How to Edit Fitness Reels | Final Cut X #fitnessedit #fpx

Guys, welcome back to another video. Today I'm going to keep it quick and short. It's going to be a recap of the latest Cerus Performance reel I created. Not going to be my best work, but again, the consistency here and trying new techniques is what we're aiming for on a project to project basis. So nonetheless, let's hop into the video, what you guys just saw, and check out the breakdown, okay?
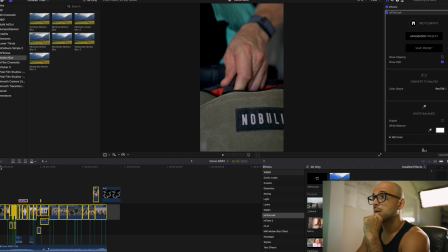(0:52)
All right, guys, so as you can see in the video here, storytelling is going to be the first key factor. So I off rip just started off with showcasing the supplement flow being we did some
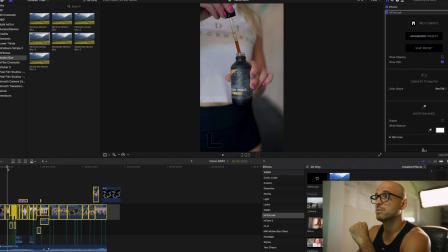(1:07)
techniques here of the Luma fade to just going into another flow bottle as well, showcasing the athlete about to take it.
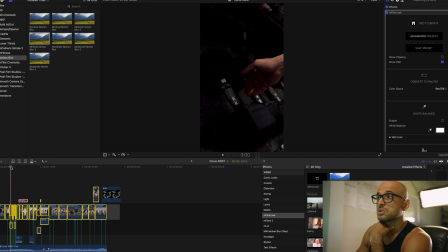(1:16)
And then I did some quick snapshots to showcase the preparation of the workout as well.
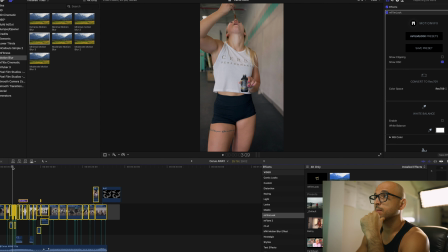(1:24)
So here we have the athlete grab weights, boom, grabbing back to the weights.
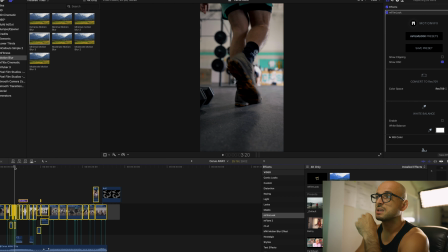(1:29)
This is going to be all just quick cut the beat so that it just keeps the viewer moving along so they don't lose interest, especially for a reel. You want that attention to be on the reel and not diverted to walk.
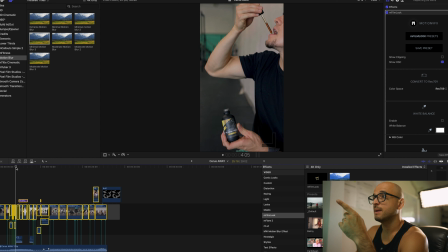(1:43)
So athletes taking the flow, back to him walking, and then we start showcasing the athlete
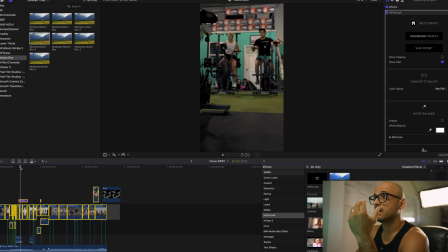(1:50)
here and another them that focuses in,
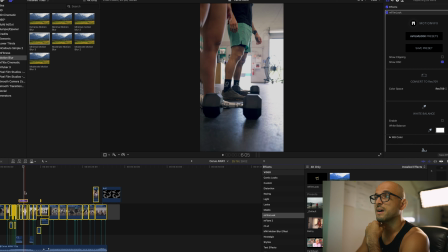(1:56)
but I also added a rumble effect so it wasn't as boring to watch. So I'll take that, let me turn that off. So this was the shot here.
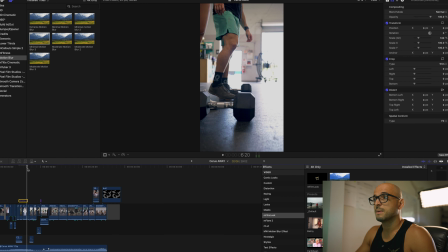(2:06)
They're just going, grab it, they're about to grab the weights, and then they go into
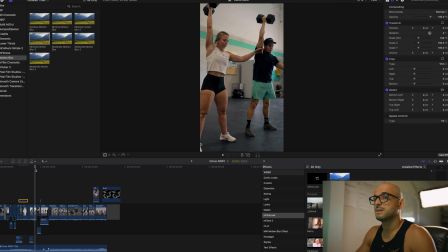(2:12)
the movements on a mid shot, and I zoom in. Let me add that rumble back in. So
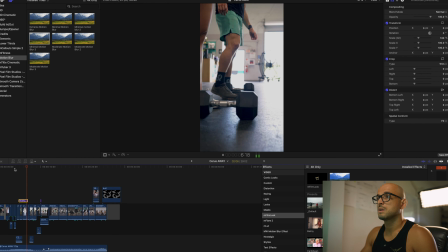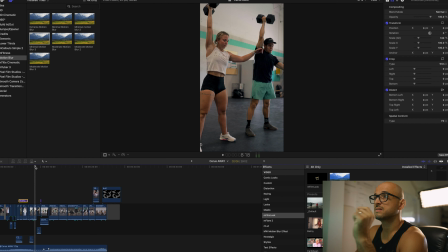(2:23)
that. So as they're picking up the weights, it zooms in on the athletes and
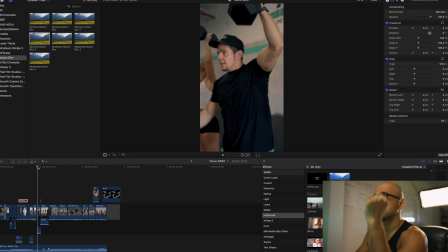(2:29)
some seamless cuts of the same position, different angle.
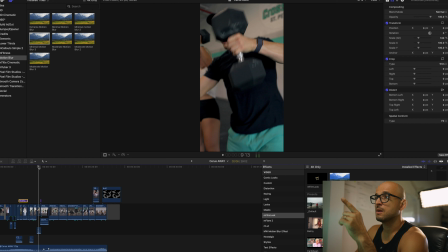(2:33)
And I have Darren here, he comes back and we hit the whoosh.
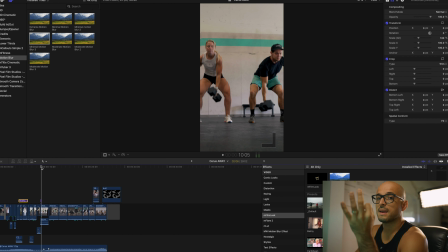(2:39)
And again, a different angle. So 3 angles total here of them doing the same movement. They're snatching. And then I actually did a seamless transition where I pull away, but I'm also moving to the right. And when I do, at the very end,
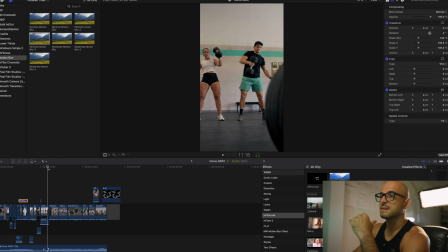(2:57)
there's this little of the weights that I'm about to fade into,
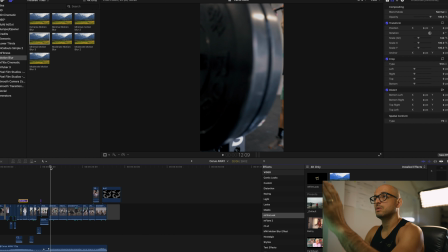(3:04)
and it seamlessly transitions into them going into pull-up motion here.
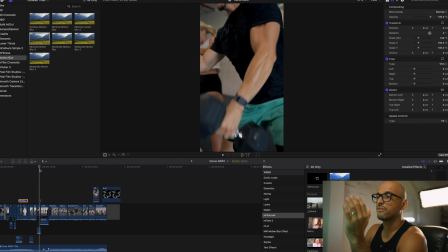(3:13)
So it just kind of allowed the flow to happen seamlessly, as you can see.
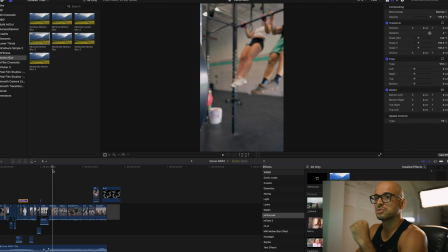(3:19)
I'm pretty sure that was the drop to the beat. So we're here.
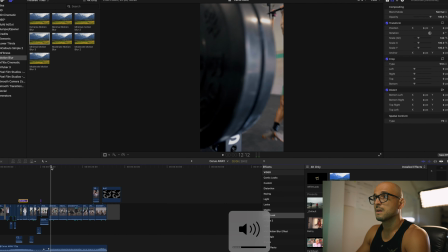(3:27)
We have the seamless transition into the kipping pull-up, different angle of the kipping pull-up,
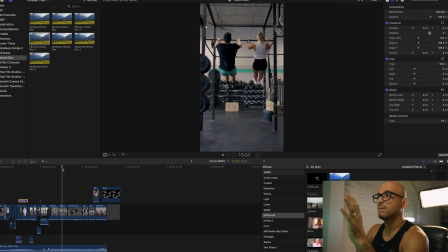(3:33)
more symmetry, and another angle of them doing the kipping pull-ups as I'm walking in. After that, I have Darren going into the handstand, and when he does, I do a whoosh effect and a speed ramp to pull back and showcase more of his body as he's walking to the left.
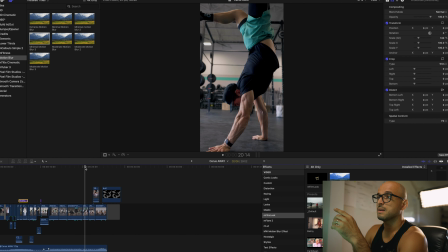(3:52)
Cut it to another angle of him doing the handstand, and then Melissa doing the handstand.
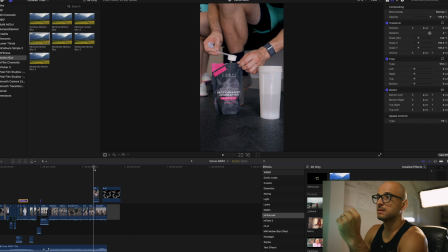(3:59)
And then afterwards, I go back into the supplement, the performance hydration of him just pouring it into the cup. And then we go into them drinking it.
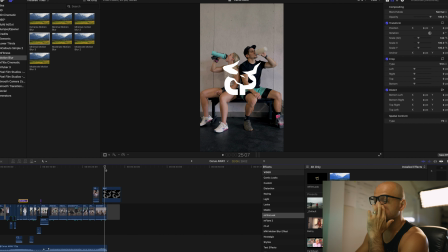(4:10)
And finally, the Cerus Performance logo and also the sound effects. The sound effects of them drinking with some pouring water and gulping as well.
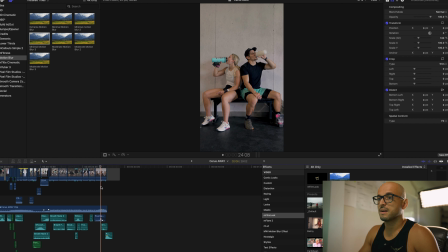(4:21)
And then we finish off with the rumble that I use for the Cerus logo when it fades out to black.
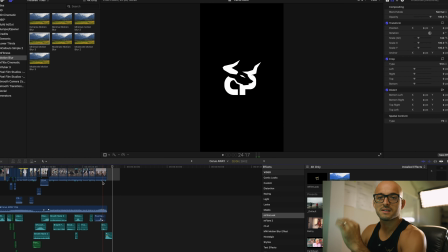(4:29)
That's like the classic right there.
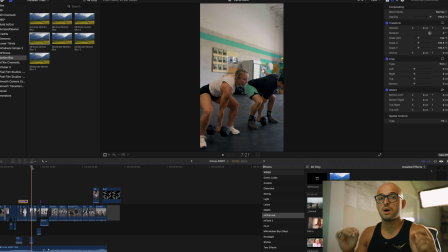(4:30)
So while they're doing the workout, I fine-tuned the audio of the original sound that I screen recorded on Instagram. We'll talk a little bit more about that in a bit here, but I lowered it so that you can hear that their breath work and exercising, like her exhales and his exhales.
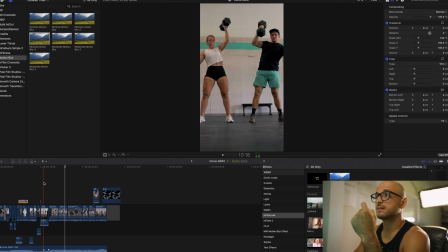(4:51)
So yeah, again, telling the story, showcasing the sound effects of them actually working out, different shots,
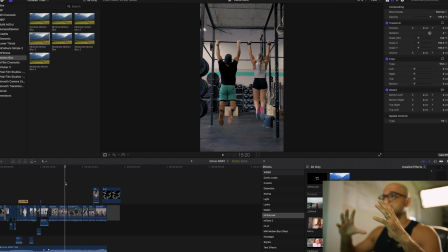(4:56)
different angles to make it all seamlessly connect, telling the story, working out.
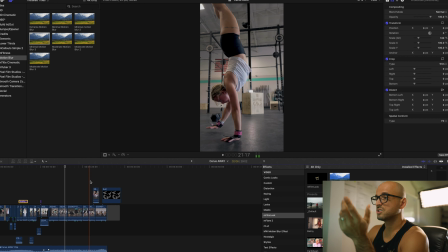(5:02)
And then, as you guys know, finishing the workout, they are tired,
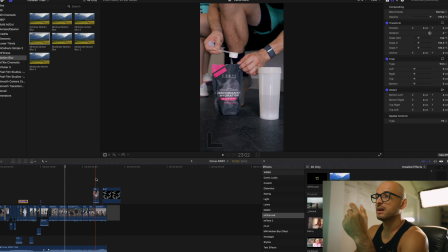(5:06)
they drink the performance hydration to get rehydrated up next to each other, fade out.
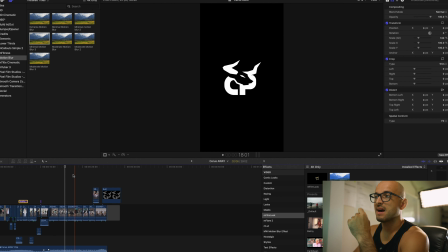(5:11)
So there's the storytelling aspect. As for the audio aspect, as you guys know,
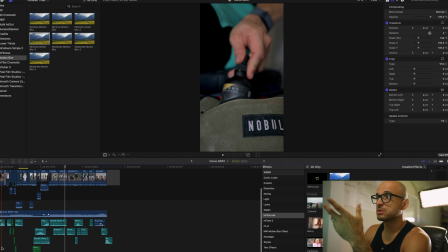(5:16)
we've been using sound effects here to match the vibe of the video when it's seamlessly transitioning, when they're breathing,
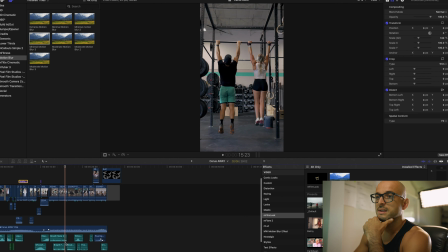(5:25)
But the main key factor here that I tried that was new was the channel EQ, basically to adjust the frequencies of the sound that I screen recorded.
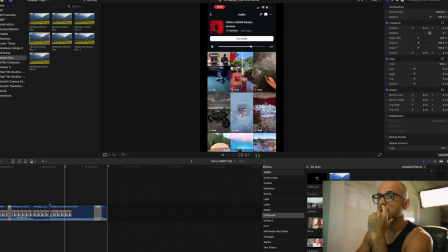(5:39)
So if we click here, each one of these segments were altered with a channel EQ. It's a little intimidating in the beginning, but I still have to play around with it. But the thing is, continue to explore and try new things on each one of your videos.
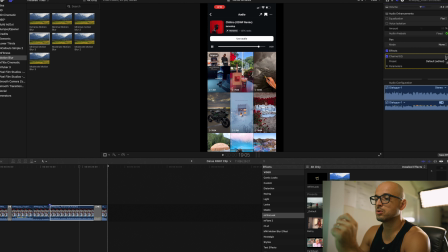(5:55)
Sometimes it's going to work, sometimes it won't. But the thing is exposure, and you're going to build on your skills over time.
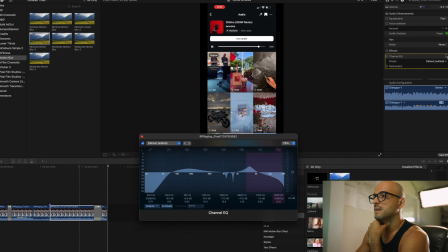(6:01)
Click on this, and here's the channel EQ. Again, intimidating, but did a little bit of researching and just cut out some of the lower frequencies, any of the weird frequencies that are like high pitched in here as well. I did. I can show you a little bit of that. I don't want to get too deep into it.
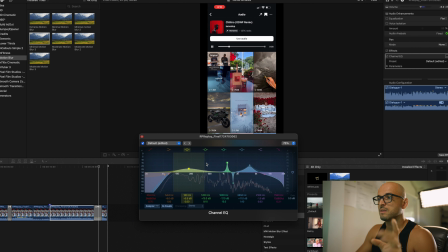(6:24)
So where you hear those little high frequency pitches, you play the video, you play the sound, and as you scan left and right, you'll find these high frequency pitches. And all you want to do from here is just what I did before, is just drop them. And that's going to lessen those frequency pitches as you're playing through the song.
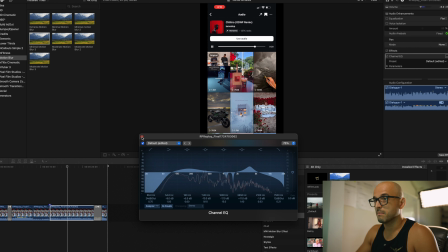(6:42)
Now, another thing is I wanted it to be muffled on certain points of the video. So like as it's building up right here, muffled. So it goes muffled as it's building up, and then when she says open up the door,
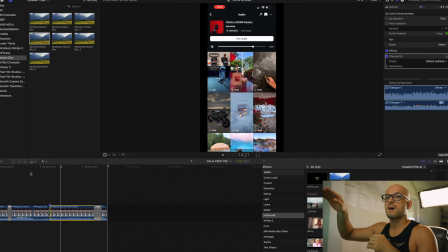(7:01)
and I just shoot it back up, but obviously not too high of a pitch where people are like, it's uncomfortable to hear, therefore they're not going to want to watch. So just playing with the channel EQ, again, not the best at it, don't want to dive too deep, but definitely explore and play around with it so that you can
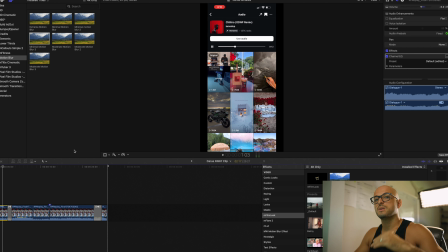(7:19)
fine tune the rhythm of the music to match the storyline that you're trying to portray of whatever you're advertising, yourself, products, etc.
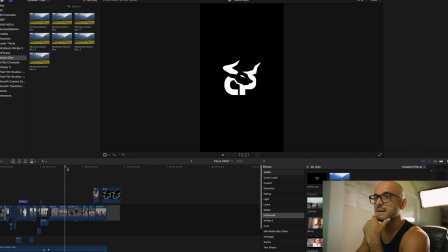(7:33)
And that is it, guys. And that's the full video. That is it, guys. That is the full breakdown of the video right there. Hopefully you guys learned something new. Again, try new things. Is it the best project that I put out there for myself? Probably not, but trying new techniques is going to add on to your skill list. And as you do more content consistently, you're going to look for new angles, new things that you can try when you're out there in the field, because sometimes it can get hard when you're out there in the field and try to think of the transitions and how they're going to be. But the more you do it, the more natural it's going to come to you. So that's it. Hopefully you guys got some value out of this. Till the next one. Peace.